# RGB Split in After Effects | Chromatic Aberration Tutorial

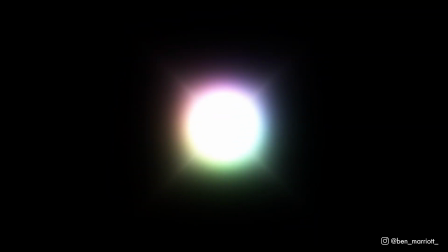In this video, you're going to learn how to create a basic RGB split without any plugins and then use those techniques to create some really neat, interesting effects all inside After Effects.
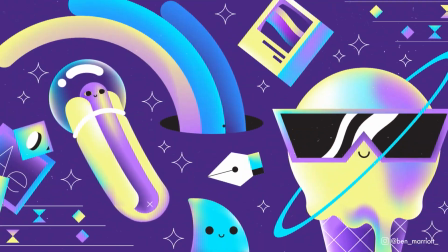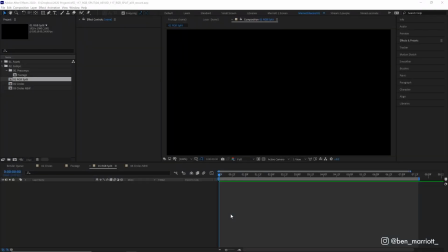Let's not mess around. We've seen RGB splits before. Here's how to make one quickly without plugins. And of course, the project file for this is free to download in the description as well. So we're in a new comp here, and I'm going to drag in a footage comp, which is just a comp I've made before with a few elements so that we can really see what's going on.
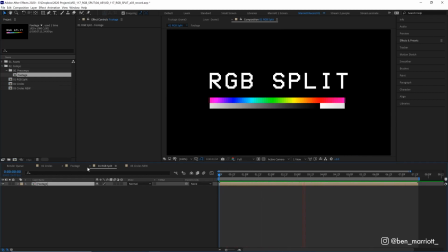And later we can replace this for any footage you like. Now, the first thing we're going to add to our footage is the effect Shift Channels. And this lets you manipulate the color channels of your comp or layer. And we're going to use it to isolate the red, green, and blue channels. So we want to take the red from red, but we want to take the green from full off and the blue from full off.
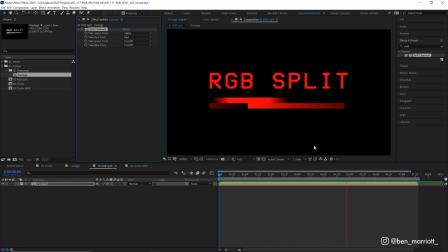So now we're only getting the red channel from this layer. And we're going to duplicate this 2 more times with Command or Control D. And I'm going to rename these footage red, footage green, and footage blue. And let's color code those as well because we deserve it. And of course, we always label our layers.
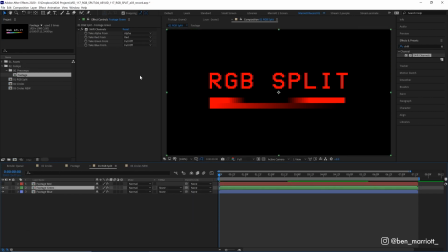So the red we've done. Isolated the red channel, let's hide that. For green, we just need to change this effect from taking the red to full off. Change the green to green, and then we've just got the green channel. And then the same thing for the blue, turn the red off and take the blue channel from blue.
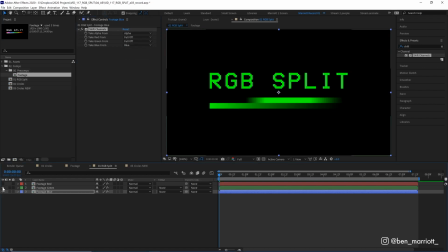So now we've got the blue channel isolated, the green channel isolated, and the red channel isolated. Now at the moment we can only see the top comp, which is red. But if we change their blending modes from normal to add, now we get our original image because all of their color values added together turn into this image.
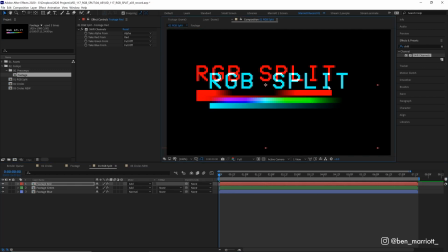But if we grab any one of them, say the red channel, and drag that around, you can see that it separates and we get some variance in the colors underneath. So let's select them all and let's just open up our align tools so we can align them back to the middle. And we're just gonna select a layer and nudge it with our arrow tools to move it subtly to the left or right or up or down.
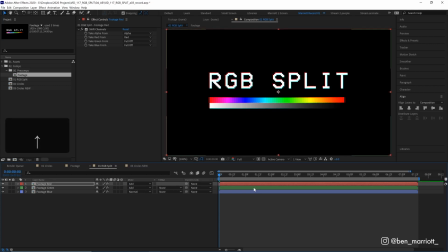You can do it in a little triangle position if you move the red layer up a bit to the left and maybe the blue one up a bit to the right.
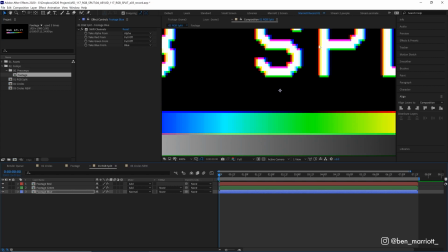So now if we zoom in, we can see the color is splitting on all sides of our text. And again, you can go more extreme with this.
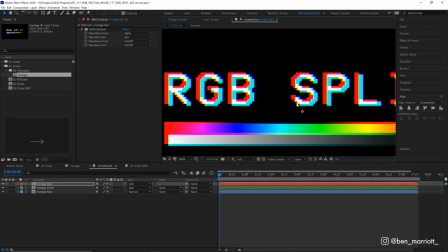You can pull these out much further, and you can even animate these moving around and shaking if you want to get a more of a glitchy effect. One way I like to use this is to be really subtle, and let's align these back to the middle and just move the red layer up a tiny bit and the blue layer down a tiny bit as well.
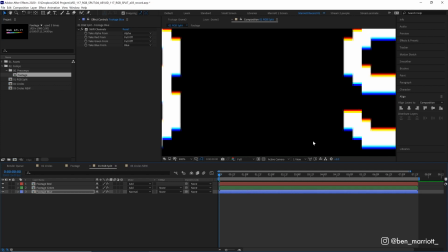So you just get a slight bit of yellow and red at the top and a bit of cyan and blue at the bottom.
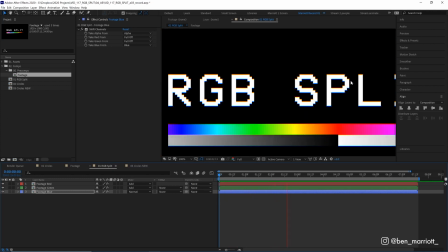And this is really subtle, it's barely noticeable, but you can still see that somehow our footage is being affected. Now, I really like this look. I'm all about adding subtle textures and effects to make my animations look sort of just less out of the box, less like it's just a vector animation in After Effects.
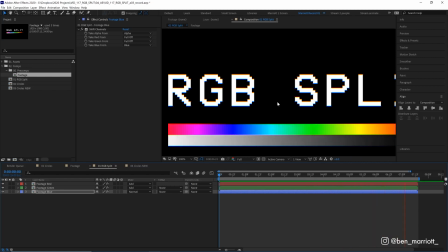And if you're not trying to make it look super textured and crafty, adding a really subtle chromatic aberration, which is what this is creating by creating an RGB split, just makes your footage, make it look like it was captured from in between a screen or something else. Just a little bit extra that separates the audience from your animation. Hold up.
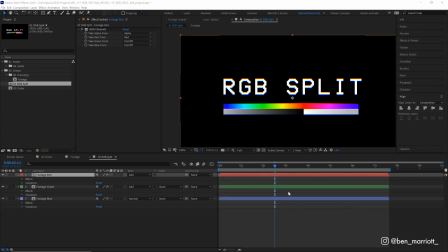Okay, this is Editor Ben here, and I'm recording this after the main tutorial because I forgot to include one pivotal technique, and that is with some blur, but not just a regular blur. We're going to use a directional blur. So let's add that effect to our footage red.
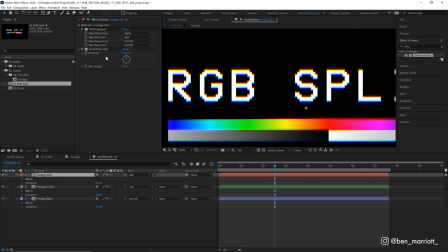Let's put that blur length up to something, maybe around 10. There we are. And let's copy that and paste that on our blue footage as well.
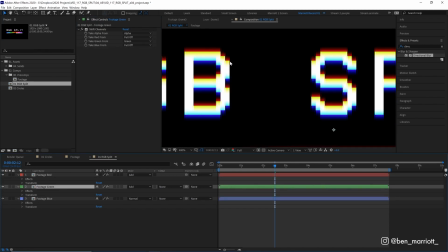So now we get a nice subtle gradient between all of our colors. And let's paste it onto our green layer as well. So we get all the colors. There we are. So now we get that full gradient from black to the red channel where we get the yellow and orange, and then blue, then back to black.
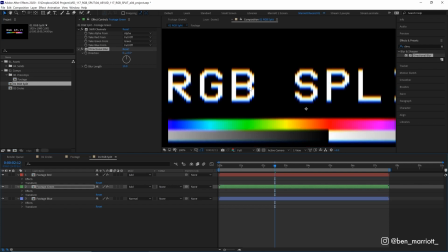Now, obviously, using a blur will make your footage blurrier. And the reason we're not using a Gaussian blur or a fast blur, we're using a directional blur is so that we can sort of control that. So now it's blurrier, but only in one direction. So it's half as blurry as it would be as if we were blurring it left to right as well.
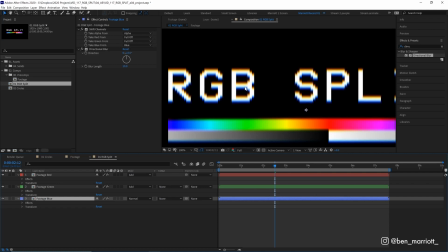And this mimics, I think, more realistically, the chromatic aberration kind of look you'd get with an old CRT screen or something similar.
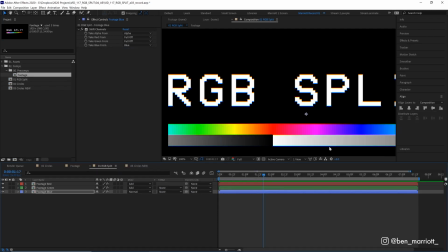Anyway, that was just a little bonus technique. Editor Ben out. Now, of course, we can go into our footage layer and add any video layer to it.
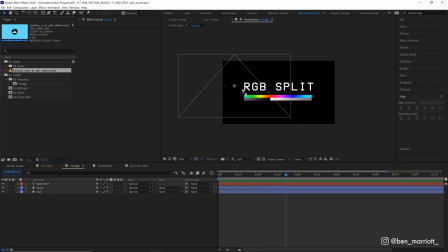Let's go in and add my YouTube intro.